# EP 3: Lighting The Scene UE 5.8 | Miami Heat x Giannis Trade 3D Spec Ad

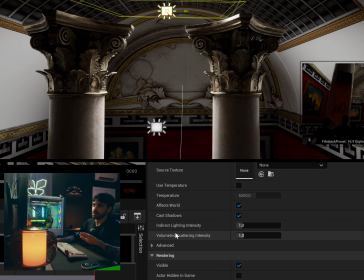Volumetric scattering, I'm going to show you later what that does. And the indirect lighting, you're basically telling Unreal how much you want the light to spread.
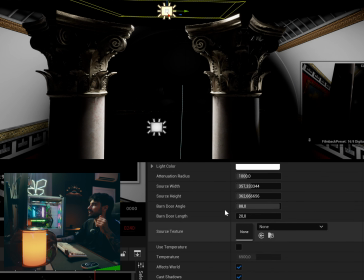Right now I have it to 0, so now it only goes inside the attenuation radius.
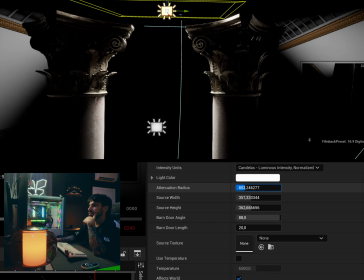And if I increase it, it's going to touch the walls and it's going to light up the walls.
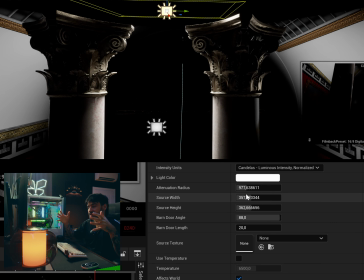But everything that it doesn't touch, or everything that is not inside that radius, then it's not going to be lit.
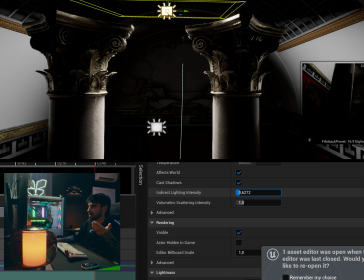If you increase the indirect lighting, however, it's going to bounce all over.
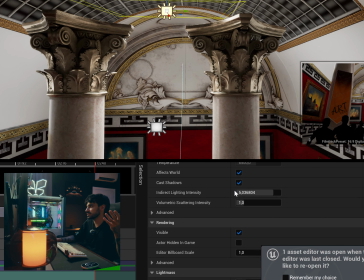So it's a matter of like preferences. I think we're going to go with
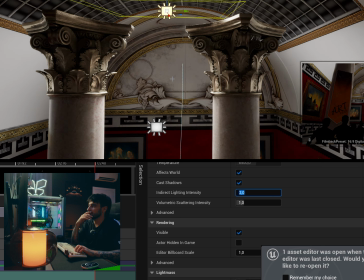2-ish, because I'm thinking that this is going to be like a presentation type of reveal.
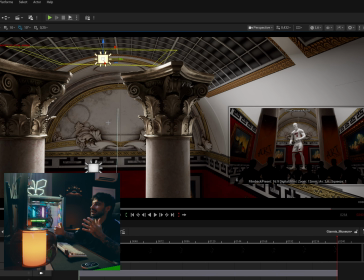So it kind of needs a little bit of drama, or like dramatic lighting.
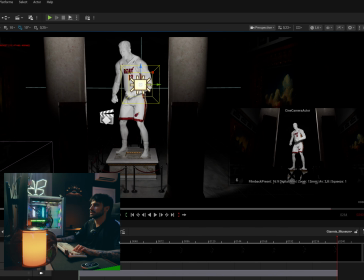I'm going to add another light, try to see where to place the shadows on my character.
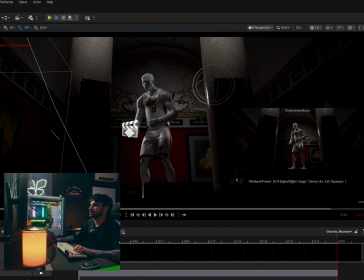And obviously this is a little bit too dark, but I'm gonna get there.
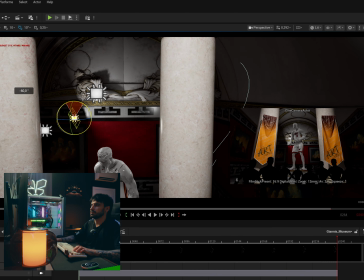So let's see, let's show a little bit of the background, of course.
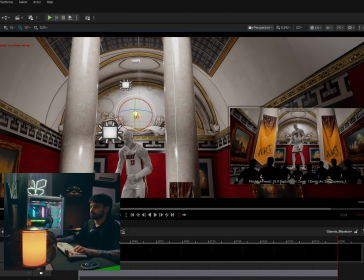It's kind of long.
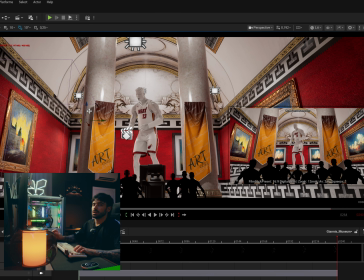So what I usually do is go to the extreme, so put a lot of lights and then try to remove them and see, maybe this one is doing too much.
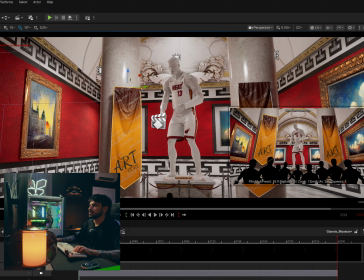Maybe this one is fine, you know? So that kind of stuff. This bothered me since I placed it.
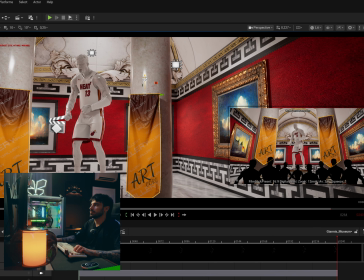Since they're kind of like attached to the air, I'm not gonna spend some time on that.
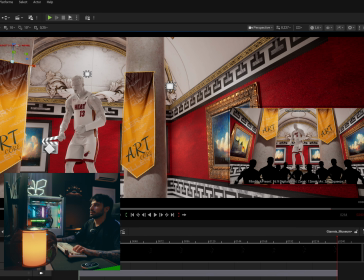I'm just gonna raise them up. Only what the camera sees, remember, and bring them down.
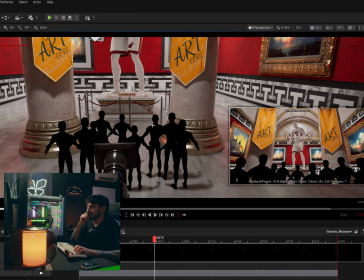There we go, much better. Okay, one thing that I was thinking yesterday when I was watching TV is I
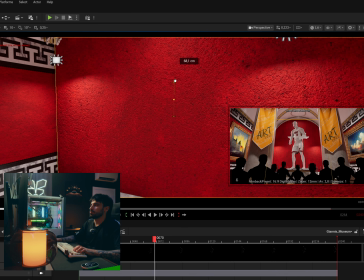actually think that it would pop a lot more
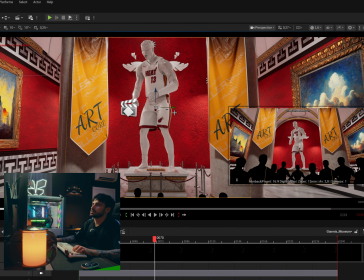if, like, his whole background, it's red. You know?
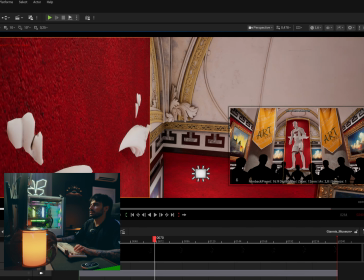I would lose, though, these type of details.
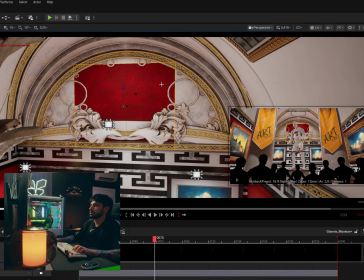Or if I do this, oh yes, much better.
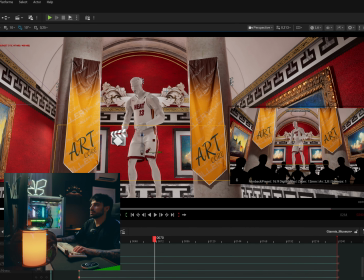It feels a little bit disconnected, to be fair. This one should be all gold, probably.
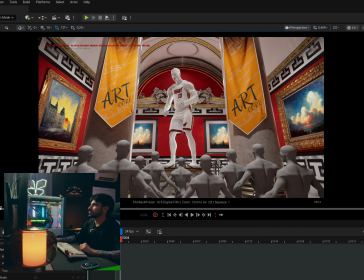So now what we're gonna do is starting to remove the lighting, right?
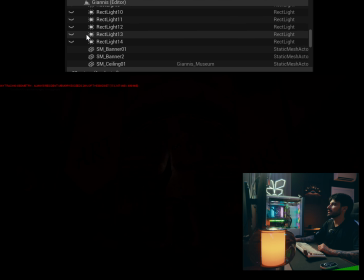So we remove all the lights. To not be influenced is start randomly.
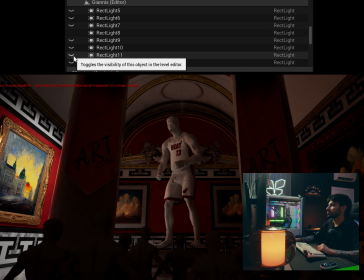So, boom, do I need this light? It could be maybe a little less intense, you know?
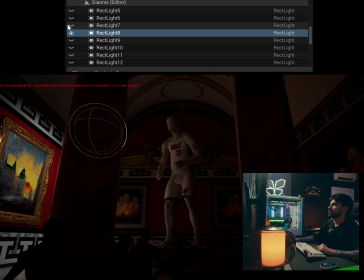Something like this. Then, it's too close to it. To rec light 2.
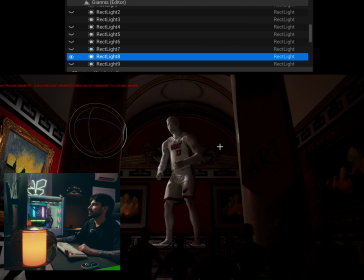Do I need this light? Yeah, it brings out some details. Then do I need this light?
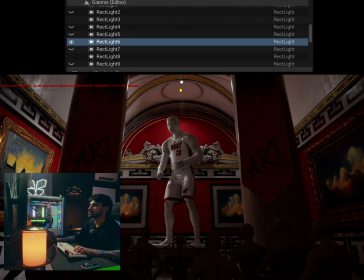However, I don't like the little spot, dark spot right there. It's kind of annoying me, so I'm gonna tilt it a little bit upwards. There you go. Right behind the head, the shiniest point. Okay, then let's do rec 10.
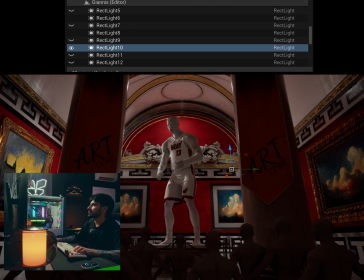Probably a little too much attention to that. So we're gonna do the same thing for the other one. This one, I don't know about this one.
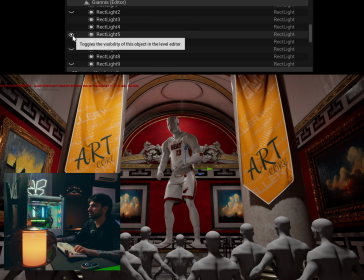This one is definitely good, like a nice rim light. This one, again, a little bit, probably too ambitious.